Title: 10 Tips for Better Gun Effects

Today on Film Riot, we talk muzzle flashes.
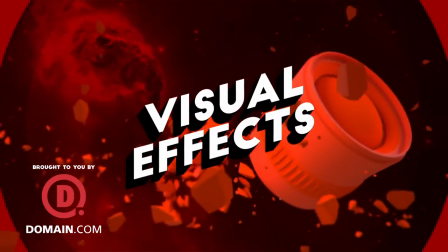Welcome to Film Riot, the show that takes mystery out of the effects and techniques. Going to some of your favorite Hollywood films. I'm your host, Ryan Conley. And if you missed it, over the past week, we have released two new awesome packs to our store.
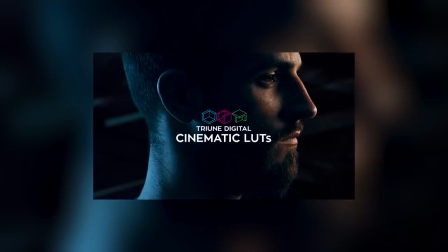[0:21]
The first was our LUT pack, which we released last Thursday. It's a color grading pack inspired by movies with looks that we love. Link for that in the notes below. But now, on Monday, we have released another pack.
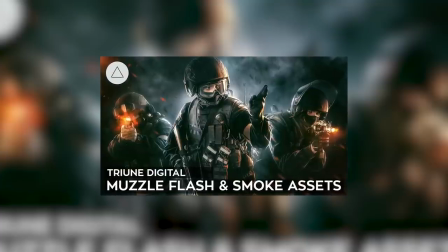[0:32]
This is our Muzzle Flash and Smoke Assets pack, which was made by the unbelievably talented folks at Rampant Design.
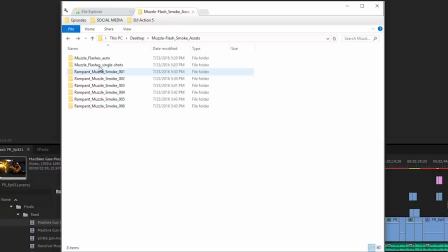[0:38]
Link to them in the notes as well. They have all sorts of amazing goodies on their site. But this pack is filled with almost 200 muzzle flashes and 60 smoke assets, and smoke really is one of the most important things when you really want to sell a muzzle flash, but we'll get into that later. But in here we have muzzle flashes for whatever you need, like shotguns.
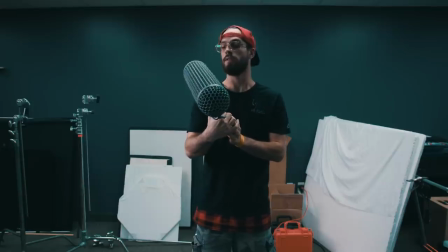[0:58] Not that kind. Ah, okay. Sorry. That one's on me. One sec.
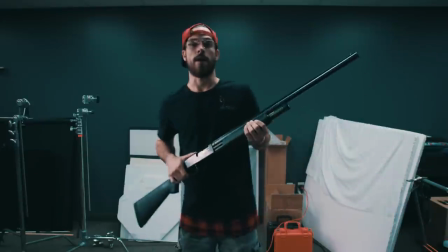[1:06] I got it. Now? Yes, now.
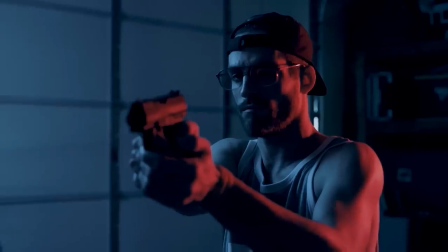[1:16]
We also have muzzle flashes for handguns like Glocks, revolvers, cowboy guns, machine guns,
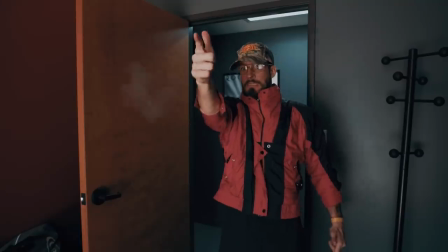[1:22]
pirate guns, Nerf guns, finger guns, Braveheart sword, a pair of scissors, jar of peanut butter. Pretty much anything that you need a muzzle flash for is the point that I'm making. So if you're looking to up your muzzle flash game, go here to check it out.
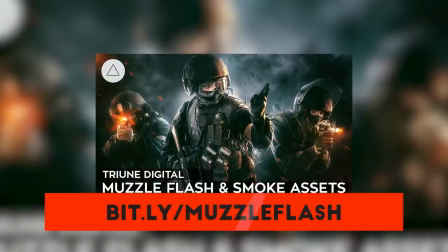[1:35]
Link is also in the notes below. But since we just released this pack, just like last week, I figured now would be a good time to take a look at some tips for better muzzle flash effects. So first off, right off the bat, I know there'll be the know-it-all comments trying to say that muzzle flashes aren't realistic and that guns don't have muzzle flashes each time, which is not true. When you pull the trigger, you are setting off a small explosion. Of course, some are designed to have very little to no muzzle flash, like military grade and higher end weapons, but others like the AK-47 have downright massive muzzle flashes, almost Hollywood level large.
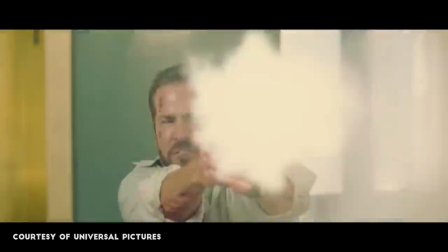[2:08]
Of course, movie versions of this is much bigger, but that's entertainment. Hype up everything for a bigger experience.
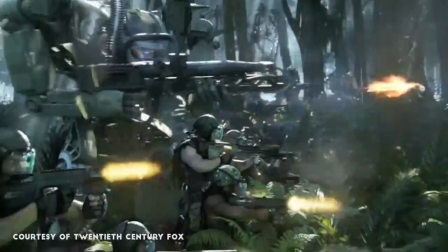[2:13]
Some films go realistic, some go massive. It's just a style choice. I think a reason a lot of people have come to think that guns don't always have muzzle flashes because we're used to watching them in a video, which, as you know, we're usually filming at 24 to 30 frames per second. So the camera ends up missing that flash, similar to you blinking and missing it.
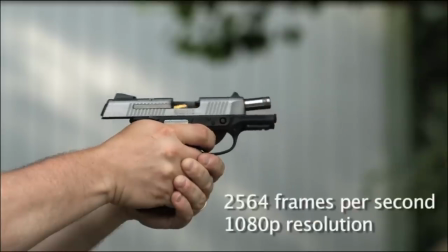[2:29]
But if we look at a gunshot in slow motion, like this clip here from my friend Tom Guilmette, you'll see what it looks like in reality.
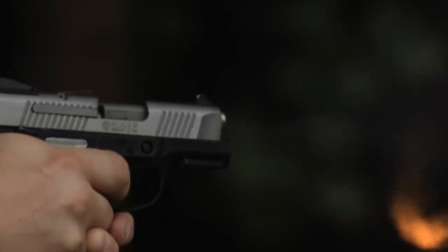[2:34]
Tom also has all kinds of awesome content on his page. Again, link for that in the notes below. So contrary to what I see a lot of people commenting on, it's more realistic to add them in than it is to leave them out.
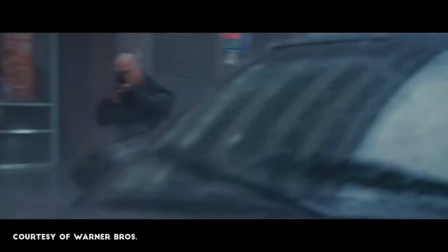[2:45]
Then it's up to you to decide what style you want. Smaller, more realistic, or bigger, Hollywood type. My personal style usually goes bigger. But enough of that, let's jump into our first tip. Tip number one is a practical one.
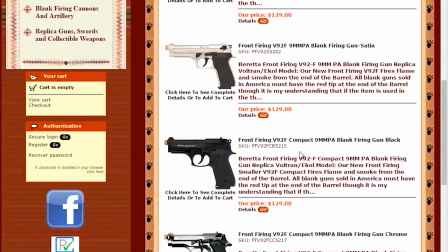[2:55]
It's about choosing the right type of gun. There are blank front firing prop guns that are very realistic and get rid of the need for post work a lot of the times, but they do bring up safety concerns and are more intrusive due to the sound. A safe alternative would be airsoft guns. The great thing about this is you are going safer and silent, but still getting that realistic blowback from a lot of the handguns.
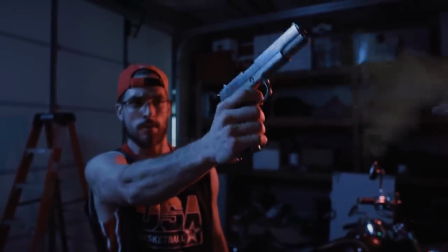[3:13]
So take this shot here. No gas in the gun, so we have no blowback on the slide, but if we put the gas in, we get the slide moving back with each shot. It's a simple way to add a lot of realism. Tip number two is practical again, and that is light.
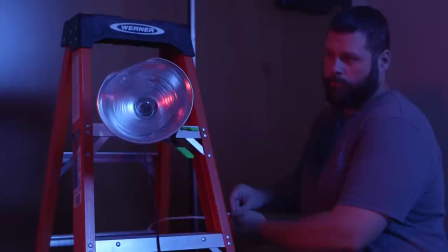[3:25]
You can use something like a clamp light to hit your talent with some practical light to simulate light from the muzzle flash that we'll be putting in later. Like we talked about in the Ghostbusters episode, as much practical that you can add into your VFX shot, the better. Tip number three moves into post-production with a shell ejection.
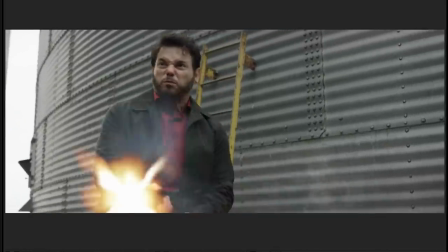[3:39]
If it's a medium shot or close-up, adding shells is a nice little detail that is overlooked a lot, by us included, but without them, the shot looks off.
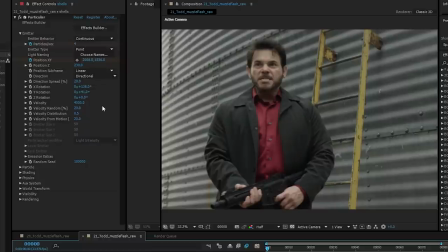[3:46]
To add it in, we use a particle system, usually particular, and make sure that there is a variation in speed, spread, and rotation. Every gunshot is different, so every shell should act differently too.
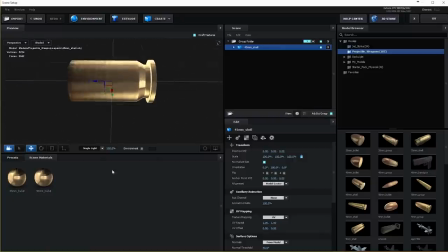[3:56]
For hero shots where it matters and you can't get away with just a shell image, we use Element 3D and then hand animate the gravity.
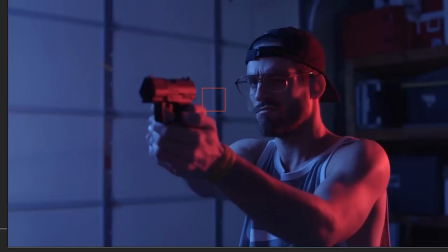[4:02]
Tip number four is blending mode. Something I see a lot is people just throwing the flash on and calling it done, which usually ends up looking very fake depending on the asset that they're using.